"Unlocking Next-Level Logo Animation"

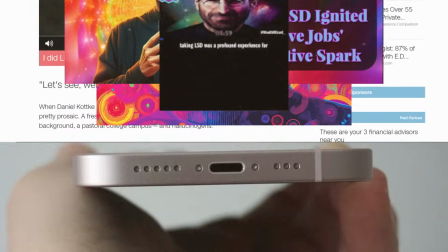Steve Jobs was a known space cadet, so let's stay in Wonderland and see how far down the lightning port goes.
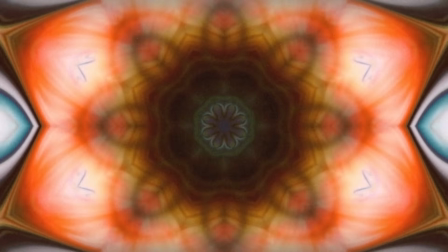Psychedelic imagery is one of the most fun things you can animate. I've done a lot of it on this channel, but I wanted to find a way I hadn't tried before.
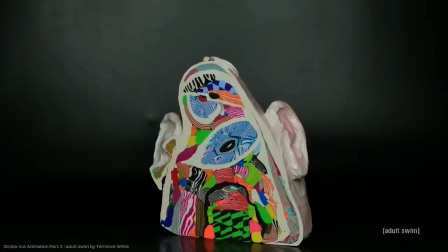I came across this style of stop motion called strata cut, pioneered by David Daniels.
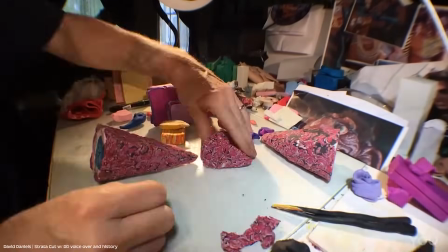It involves sculpting clay or plasticine into blocks and cutting away sheets to reveal the cross section and taking a photo every slice.
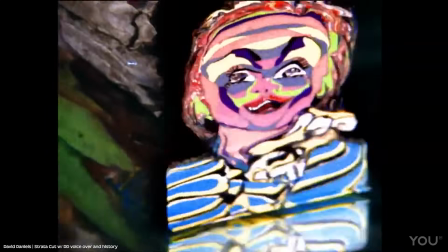Now I didn't know just how far this could be pushed, even articulating mouths for lip sync and full body character animation,
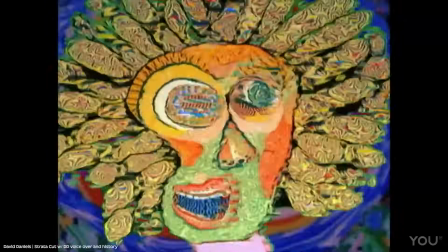which you have to be so thoughtful about when sculpting the plasticine it seems almost impossible.
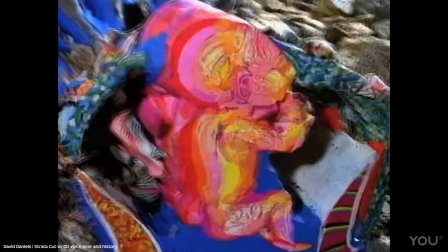But I didn't need to push it anywhere near that far, I just wanted some trippy colours and motion.
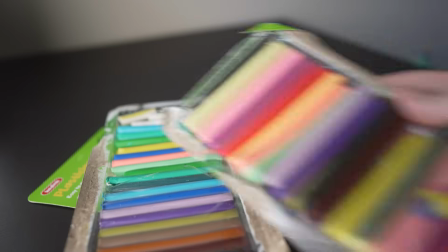So I got out some plasticine that I had left over from when I bought way too much for a single frame of this orange animation,
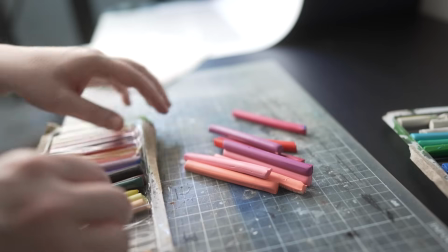and decided to do a smaller test to make sure it all worked.
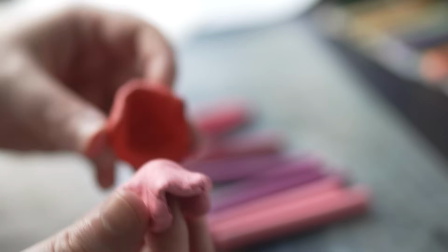I mixed a few colours, creating little cone shapes that I stacked up, figuring that would look like a circle expanding once I had sliced it from the pointy end outwards,
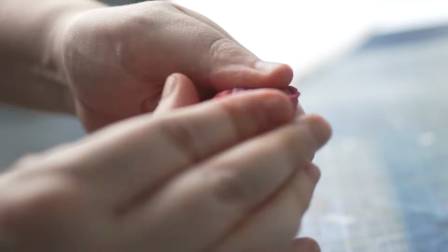and then I wrapped and mushed them all together in a tube shape with some colour spiralling around the inside.
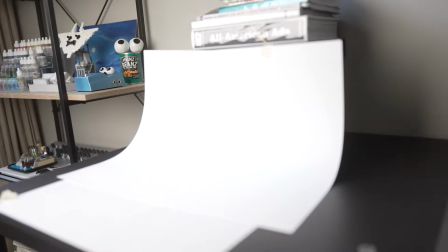I created a set with some paper on a curve, and for the base I popped a sheet of acrylic out of a cheap IKEA frame and placed that on top.
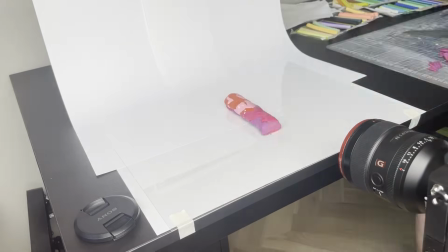Then I got to slicing. And here's how the first test went. It looked okay, it worked, but there was way less motion than I expected. So I knew I could go wilder with the mixing for the next one.
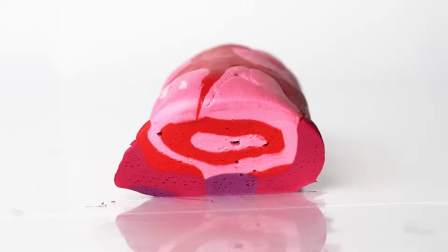A successful test though. Those cones of plasticine expanding were the most interesting part by far. and
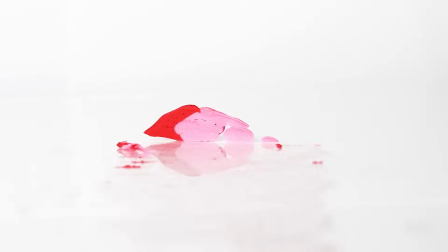I learned that pieces going straight backwards barely had any animation at all.
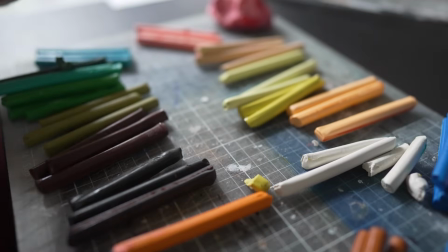So I separated the rest into color groups, and these were really firm, so to soften them I got out my pasta maker,
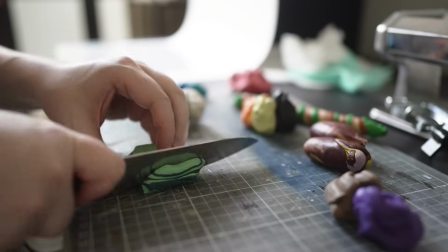which I have for the sole purpose of conditioning clay, and then made smaller mixes of 2 or 3 colors together in various patterns and combined them all together into one colossus
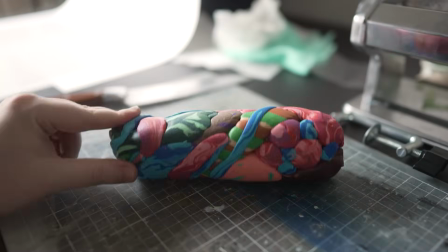psychedelic sausage.
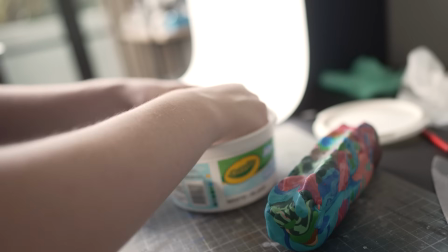The test sausage squashed really easily from the slicing, so I added some additional clay as support around the base and slapped that down on the chopping block.
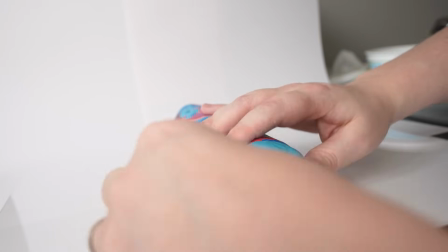That was all the plasticine I had at my disposal, the last remaining in the country, so it had to work.
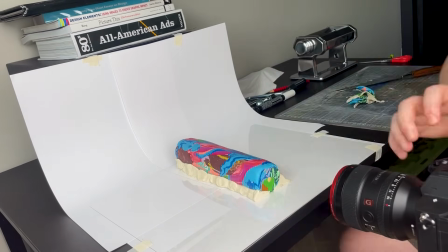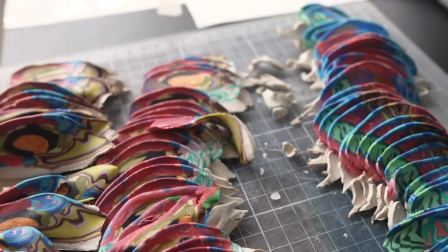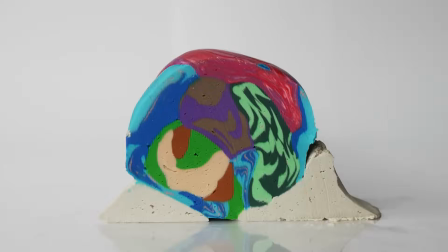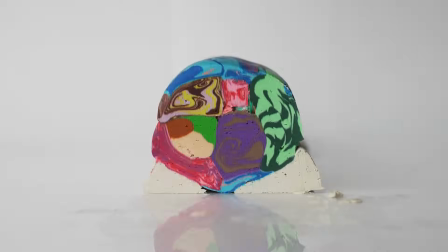I was really happy with this. There was much more motion than before, and the wild mix of colors looked great. The support helped, but really encasing it on all sides with clay would be ideal.
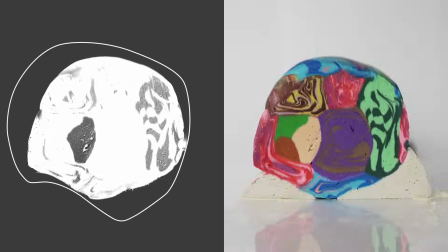I just didn't have the material for it. Now, due to the infuriating law of perspective, it got smaller as it went further away from the camera. So I made a new comp, scaling it up so it stayed the same size, then I added a rotation so there was even more motion. Now it was time to make it into the apple shape. I knew from the test that there was no way I could have sculpted that shape into the sausage and kept it consistent while slicing,
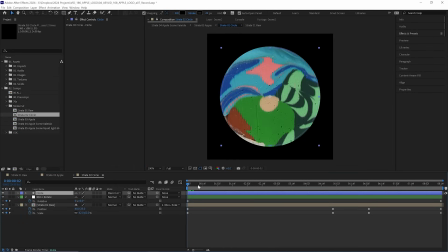so making it a circle and fixing it in post I figured was my best option.
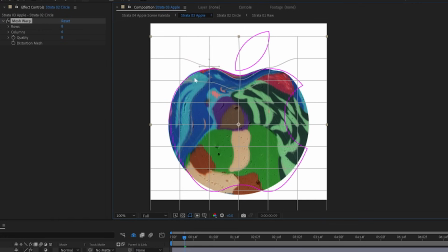I decided to warp the circle using the effect Mesh Distort, so that it wouldn't just feel like a matte on top.
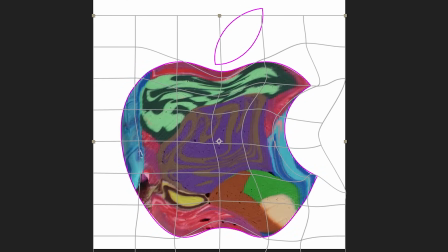This way the colors would flow around the edges and feel more natural. I did the same for the leaf using a duplicate of the circle comp.
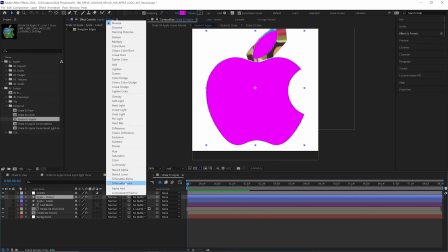I added the Apple logo back on top of everything and set it to stencil alpha so it would cut out everything not directly underneath it.
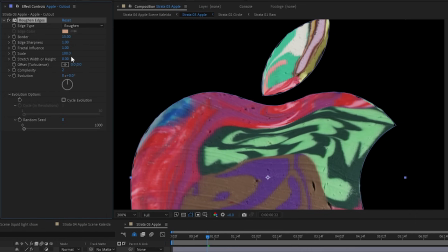I also added a roughen edges effect to it and animated the edge to boil by adding an expression to the random seed.
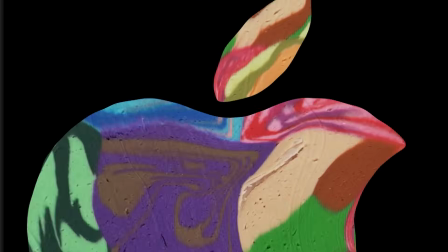Now it blobbed around like plasticine would. It's not perfect, but it adds a little extra so it doesn't feel so clean and precise.
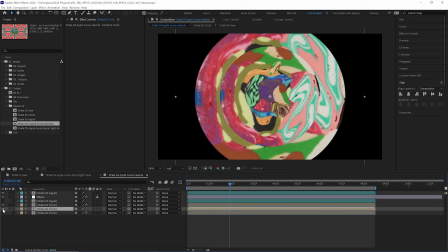For the background, I was torn. First, I tried to make it really psychedelic by stacking up versions of the circle with some inverted,
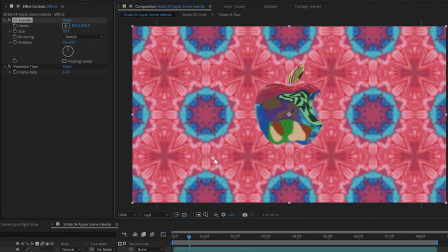and then adding a CC collider effect on top, and it did look cool.
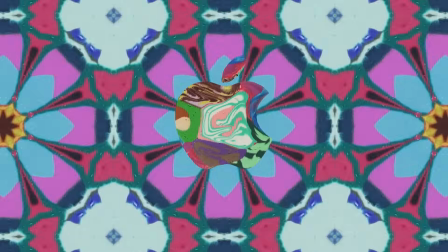I liked that it was just totally overwhelming. You didn't know where to look and could barely make out the logo at some points, a truly heroic dose.
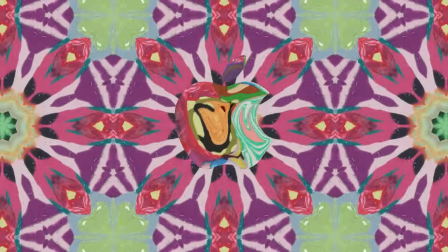But all those mirrored angles created sharp lines that made it look pretty digital, and I had poured way too much of my blood,
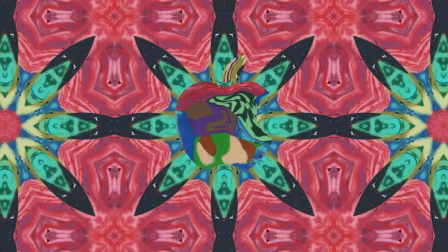sweat and plasticine into this to leave it looking like it was just made with a computer.
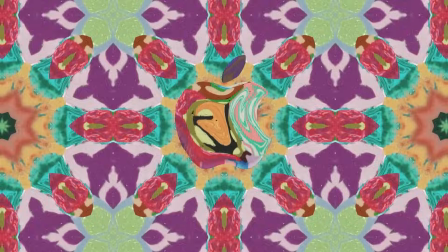So I tried something a bit more subtle.
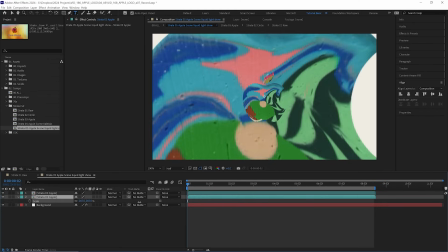I duplicated the Apple comp, placed it in the background, scaled it up massively, blurred it all to heck, so now we have a soft gradient background.
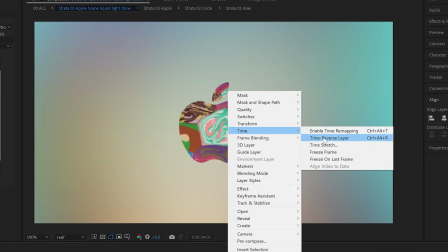And then added a curves effect for some more contrast, and also reversed it so it spins the opposite way to our logo.
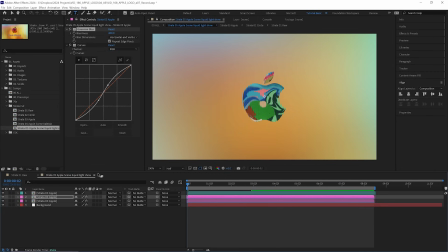And then to really spice it up, I duplicated that background layer again,
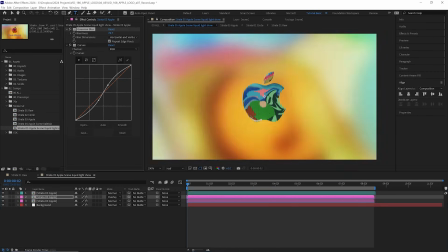set it to overlay to bring back more of the color, reduced the blur on that layer so we could still make out some of the shapes,
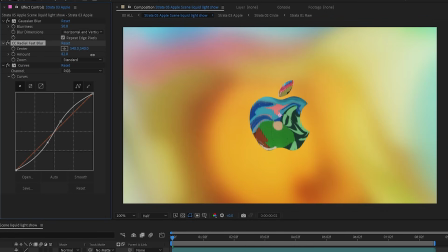and then added a CC radial fast blur to blur it out from the center outward so we have a more interesting blur, kind of like it's been warped with the lens.
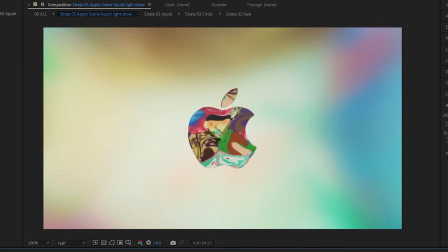And this makes it look a bit like a liquid light show,
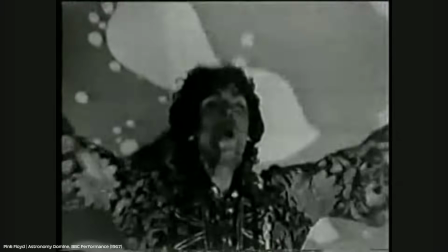which were very popular live projections on psychedelic performances in the 60s, using layers of oil, water, and inks.
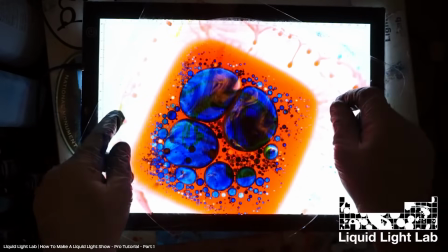Something I would absolutely love to make one day, so please give me an excuse to do that.
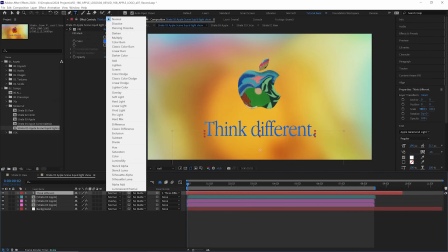I added the Think Different text down there too, with the blending mode set to difference, so its color responded and inverted based on the background.
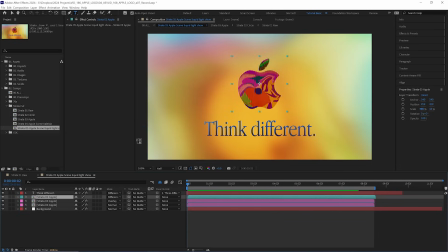I like that effect a lot, so I applied it to the logo too, and I like in particular that it made some of the colors a lot more weird and dark.
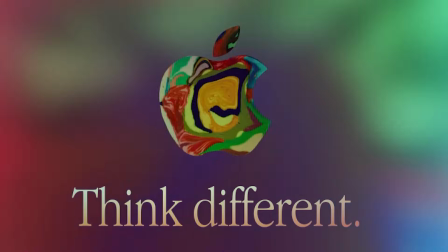Sometimes psychedelic art is just so hyper-saturated and bright and clean,
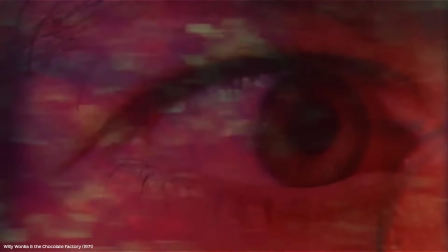it loses some of that organic, messy, playful, and occasionally dark appeal that makes it so interesting to me.
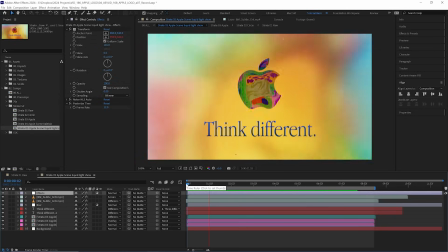I threw my looping subtle grit texture on top, and also some shake and grain from our 70s example, and I was really happy with this.
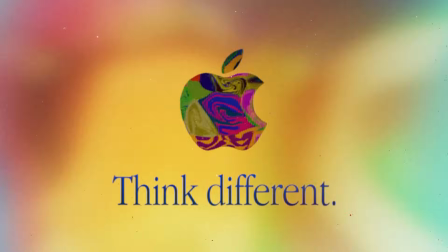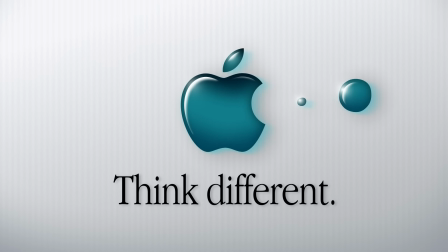I think I managed to make these all pretty distinct. Let me know which one is your favorite, and which one Steve would berate me for even considering.
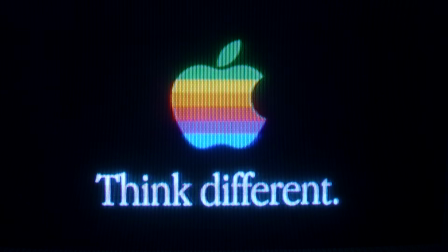The project file for all 3 of these is yours to download for free in the description, and throughout this process we've been using motion design's most important facet, problem solving. Every step of the process is coming up against new problems and figuring out how to solve them with either design or animation. Here we used a lot of effects and style,
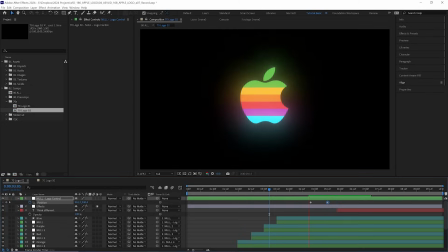also limiting and constraining our motion.
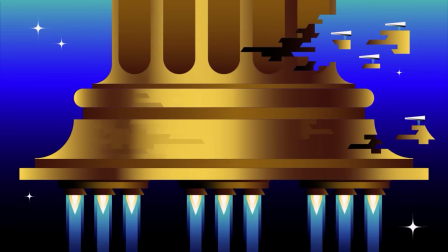And if you want to learn the most fundamental principles to tackle almost any brief, I have made 2 full-length animation courses, Motion Foundation and Master Motion Design.
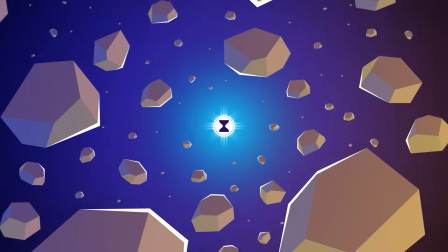Together they're over 20 hours long, focused on practical projects and adding work to your portfolio,
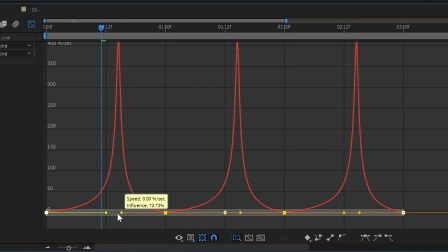while arming you with those problem-solving skills to create both projects you want to make and projects that your clients will ask you to make.
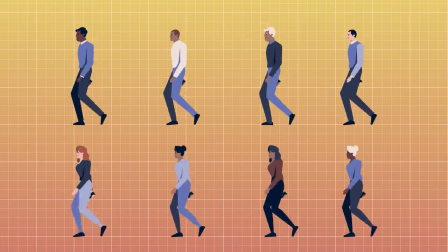These are what I wish I had to help me on my journey to sort out what are the essential skills to learn and what are the most effective ways to use them,
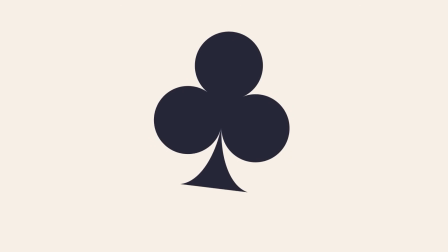all while pushing yourself making fun animation. And if you buy them together, there's a $200 discount. There's a link in the description if you're interested, and thank you so much for watching.